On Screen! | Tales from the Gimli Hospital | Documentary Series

He needed that. There's lots to be said for making a movie that way when you're very inexperienced. when fate deals you all sorts of sucker punches, when scenes come back looking like night instead of day, like happened to me. I just started slowly turning the narrative dial to nocturnal for the whole movie,
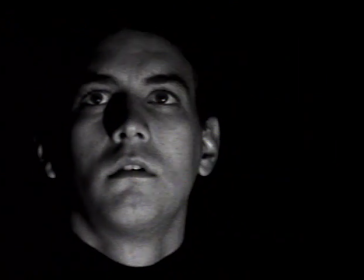[21:08]
just to sort of roll with the punches that were thrown my way by bad luck and poor technical expertise.
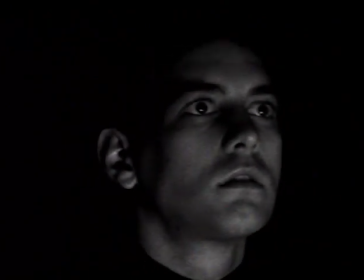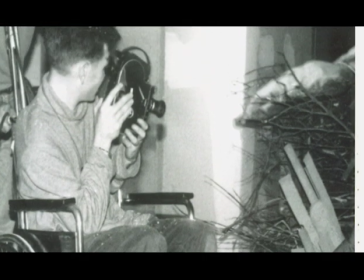[21:26]
The shooting of Tales from the Gimli Hospital continued through 1986 and into the spring and summer of 1987. He figured out after making one film that so many shots in the film could be done anywhere in your bathroom. There was a scene where three characters are in a boat going across Lake Winnipeg.
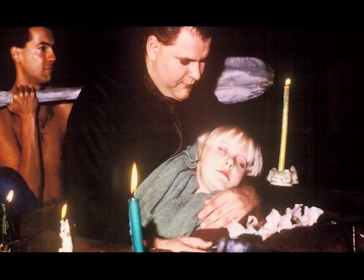[21:48]
The snow feeder is being cradled by Gunnar, and then there's a native explorer who's paddling.
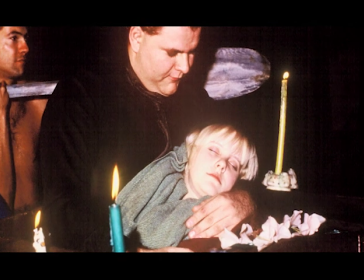[21:53]
And we shot that scene in his backyard.
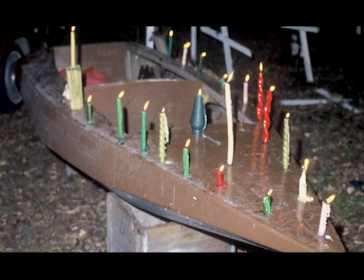[21:56]
So we lugged this wooden boat from his neighbour's yard, put it in the backyard, and I thought, well, how are you going to create water? So what he did is he just put candles all around the rim of the boat, and we positioned the actors, and had Don paddle as if he was in Lake Winnipeg, and just didn't light the grass.
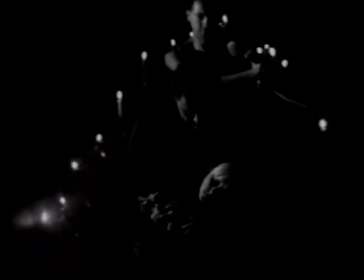[22:17] He put us in his canoe. She felt so alive in my arms and took us to the cemetery.
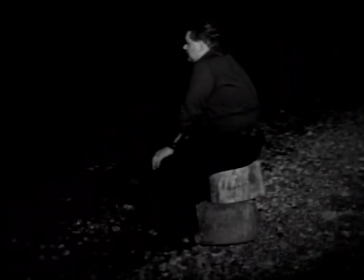[22:25]
And once you have the sound effects of the water in place, the scene worked great. And I thought, well, that's great. That's independent filmmaking. When I was just walking down the beach in Gimli one day and saw a boy walking down the beach with a dead seagull. And so I quickly paid him five bucks for it and drove into the city. It's a one-hour drive. I remember one day he came into our office. He said, I have a scene where I have to rub a dead seagull over somebody's stomach. Does anybody want to do it? Dave Barber was the only guy in there, the Cinematech manager. So I put the mortician's wax scars on him and turned the camera on. And it was a real dead seagull. And I remember because after Guy did this scene, I rushed into the bathroom and splashed water over my stomach because I thought I'm going to pick up some strange bird disease or something. I even stored it in a bag in my freezer for a week to make sure the shot turned out OK. And then threw it out a week later. He asked me if I wanted my face to be in the film. I said, oh, no. And so he cut that out. He never asked why I was doing this or anything. And I had another shot.
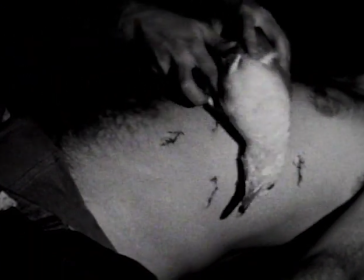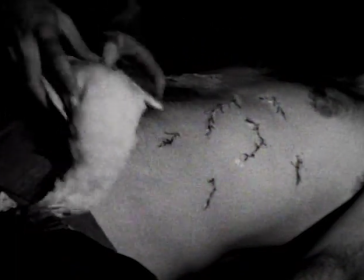[23:41]
For all of Guy Madden's deliberately affected antique quality to the images he presents, he also doesn't shy away from deliberate anachronism. He enjoys sort of playing with the audience in that way. He wanted some kind of prop for the kids. to have, and we were kind of thinking about what could be a good prop.
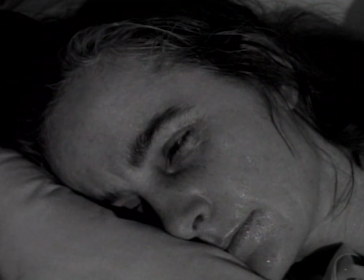[24:03]
The mother's lying on her deathbed. It just seemed right to go across the street to the 7-Eleven and get a big gulp.
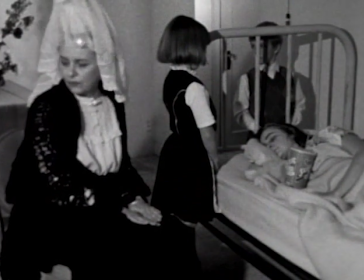[24:11]
It just came to me that a big gulp might be the best way to say death.
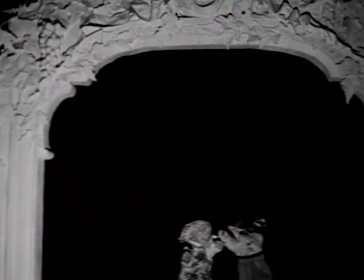[24:17]
I think Guy's cameo in Gimli Hospital is kind of perfect, where he's distracting patients with little puppet plays while he's amputating their limbs.
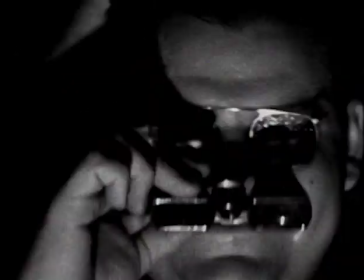[24:26]
It seems like a perfect metaphor for a film director anyway. Entertaining with one hand, amputating with the other. I decided to be in Gimli Hospital just for the usual reasons people want to be in movies, a form of vanity.
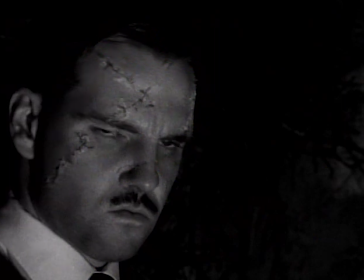[24:41]
So I grew a little mustache, a pencil thin mustache, and slicked my hair back and played the role of a doctor.